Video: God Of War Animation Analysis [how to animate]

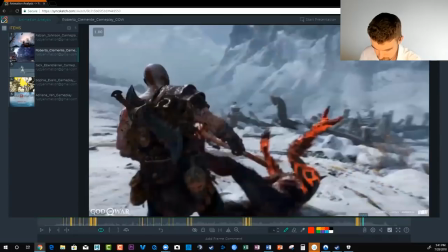(44:56)
what stands out to me right away um again is just seeing the
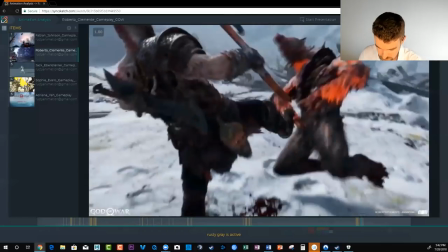(45:01)
werewolf get kicked here at the end and i'm just watching his hips
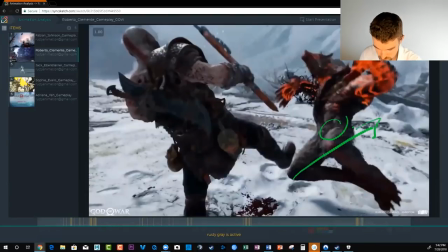(45:06)
travel and then they're going this direction and suddenly they they come backwards
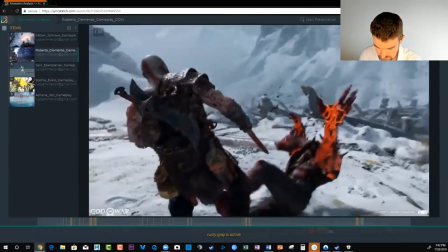(45:14)
that's uh again a game thing where it's trying to hook back up into
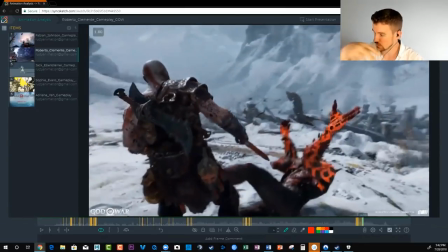(45:20)
the game engine and loop properly in place.
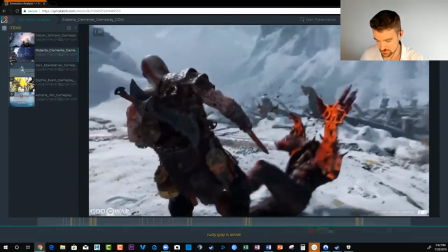(45:26)
Animation-wise, that stuff takes away from the physics feeling correct, the weight feeling right.
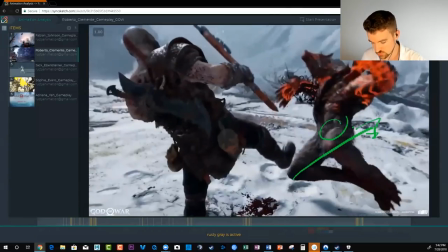(45:33)
So if you're going to put something like this on your reel, you don't want to have anything like that because you're not limited by a game engine.
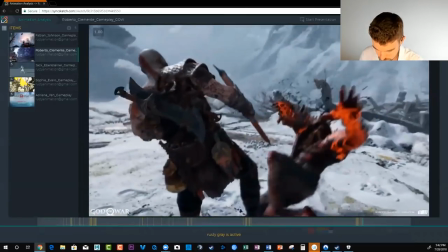(45:40)
You have to be better. You don't have the same limitations that these guys have.
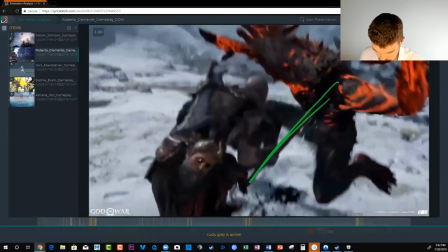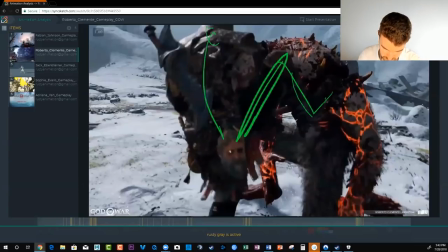(45:54)
and how we get impact in this kick is
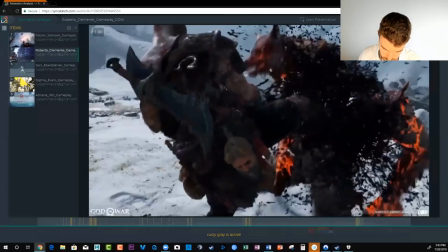(45:59)
kind of the same as the punches one two three like there's there's
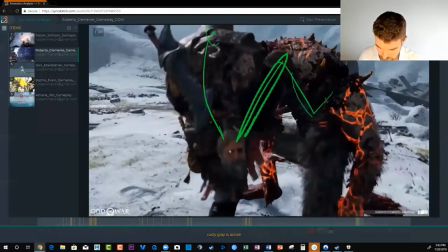(46:06)
ease into this position where we have a lot of frames and then it quickly just kind of kicks through
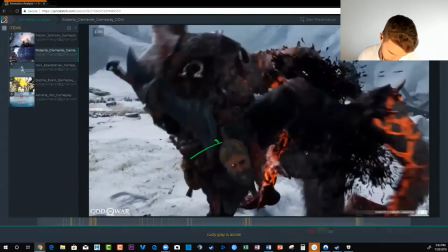(46:11)
and also the body you know we're kicking the weight back to really
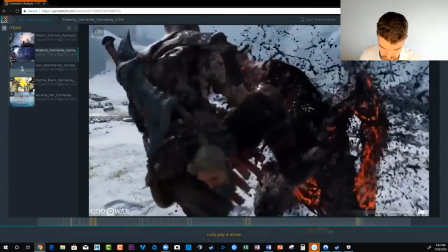(46:17)
put force into that and then he's got a recover these hips
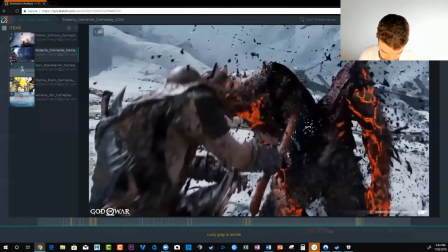(46:24)
come back and down so that he can come up again and
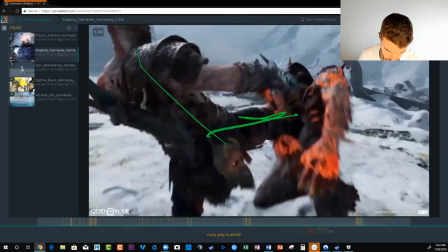(46:31)
deliver another kick and look at that street that we get here this time it's a cool pose and a
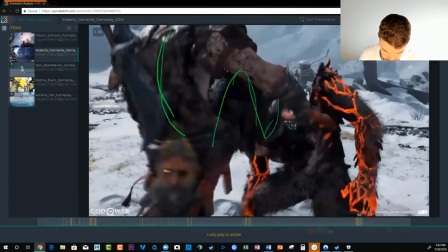(46:37)
cool pose change as well from this you
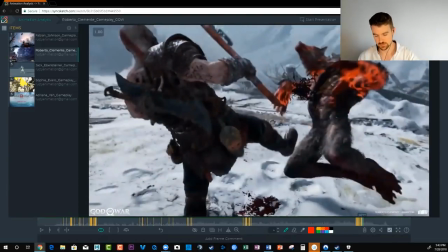(46:45)
get that compression and extension to really show power any
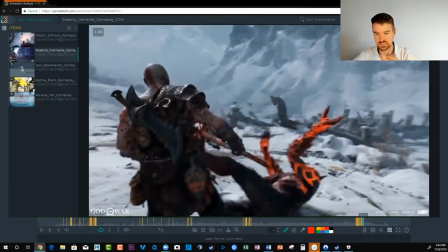(46:52)
questions on all of this it was a lot cool all right
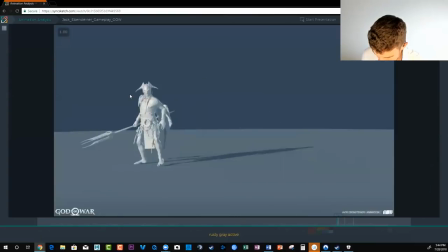(46:56)
one more animation to cover and it won't take that long but i think it's worth
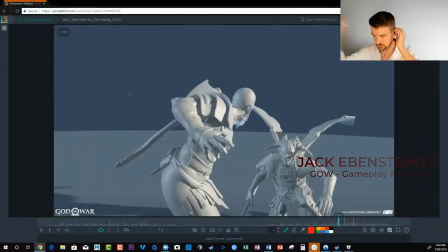(47:03)
talking about so it's going to culminate kind of everything that we said um this one it's kind of like walking the line between a game cycle and a cinematic just because of how epic it is it's not just like a one two combo it's uh it feels very dynamic
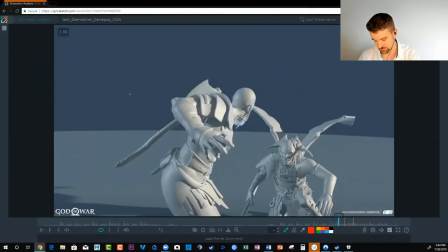(47:20)
um i think the camera's pretty locked and it can kind of
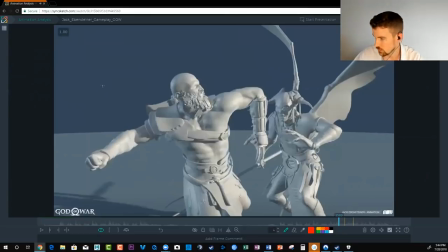(47:25)
represent a game cycle or um or cinematic because
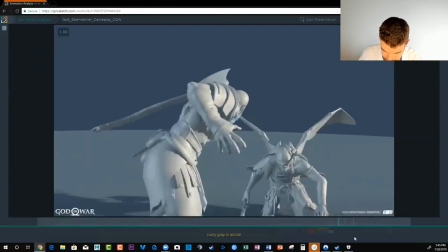(47:30)
of that so let's play it out
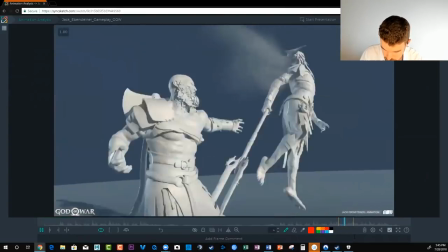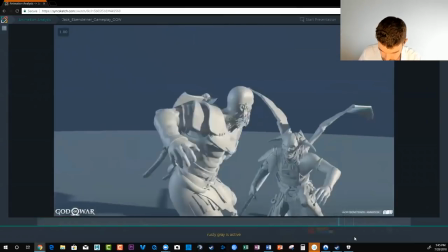(47:40)
man pretty epic awesome so first thing we notice we got this slow mode or really feel this hit
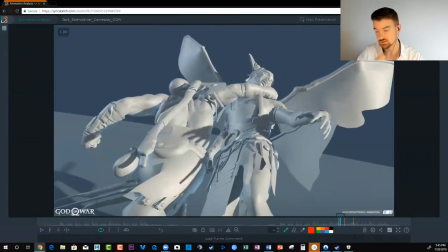(47:48)
it's like okay you've got this character now your your attack worked in the
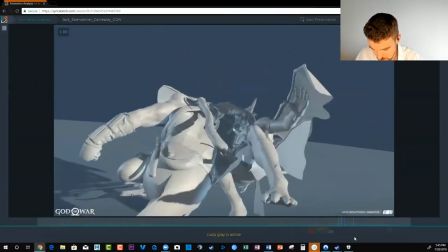(47:53)
game right and it's really letting us show off as well as animators if you're building in that kind of slow-mo
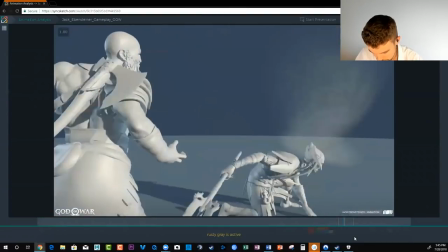(47:59)
and then this is one of the things that i really love about this
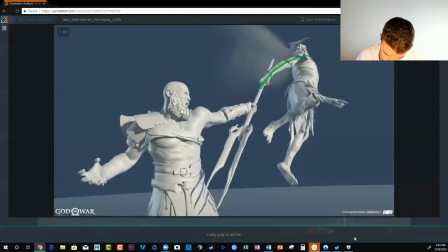(48:05)
uh is we get this sweet line of action where these characters are clearly connected and it's an appealing shape it's not just like that and
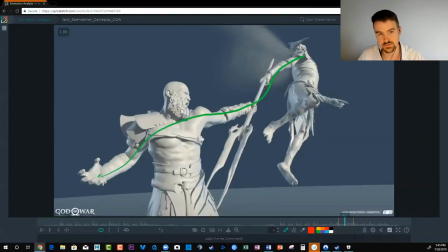(48:18)
then we really can see the dominance we can see what's going on physically with both characters that show you know who's winning and who's losing this pose is very aggressive and in control and this pose is very
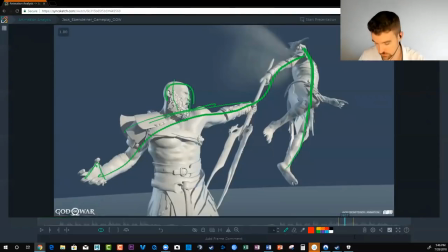(48:37)
uh i'm fleeing very clearly just with the pose itself very open very turned away from us they want this care this elf wants nothing to do
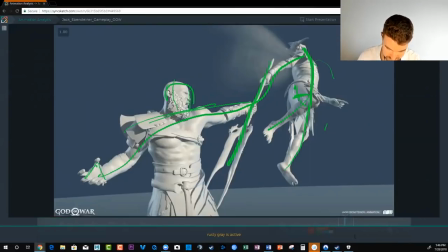(48:53)
you know with kratos who wants out of here he obviously got tackled before
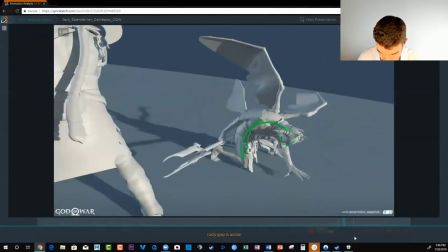(48:58)
this hurt right so this all connects i need out of here
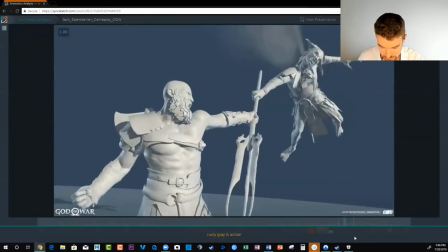(49:02)
nope you can't go anywhere you know we get this beautiful push-pull
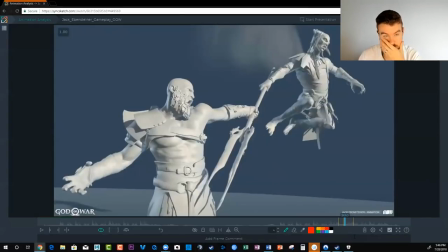(49:07)
here uh and sense of character in this shot that's why i like it so much
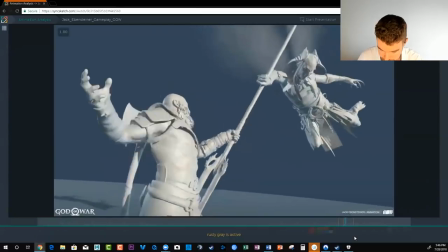(49:12)
um and
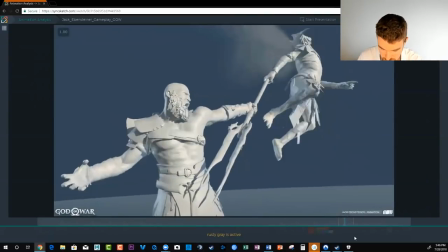(49:16)
kratos you know he's fighting this guy uh just a little bit we you have to show some kind of
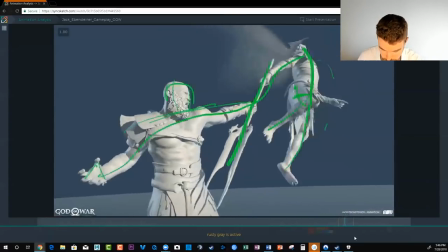(49:25)
force uh to show effort to show impact um so this guy tries to leave
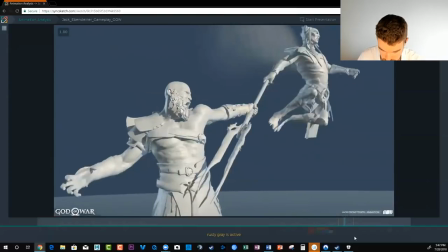(49:32)
his spacing gets pretty broad then all of a sudden his hip kind of stays stuck for a
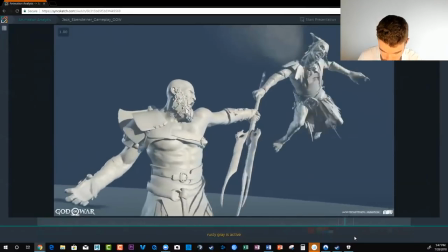(49:39)
few frames. He realizes he can't go anywhere. Kratos is kind of yanking back, right?
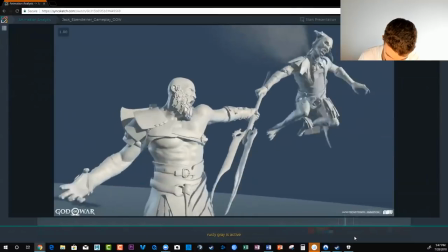(49:47)
They're both fighting each other here so they kind of stay in place but the body just kind of wiggles around with the limbs.
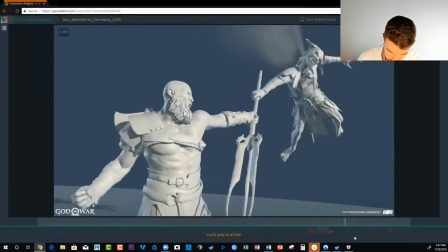(49:55)
And then Kratos is like, okay I'll put more effort into this.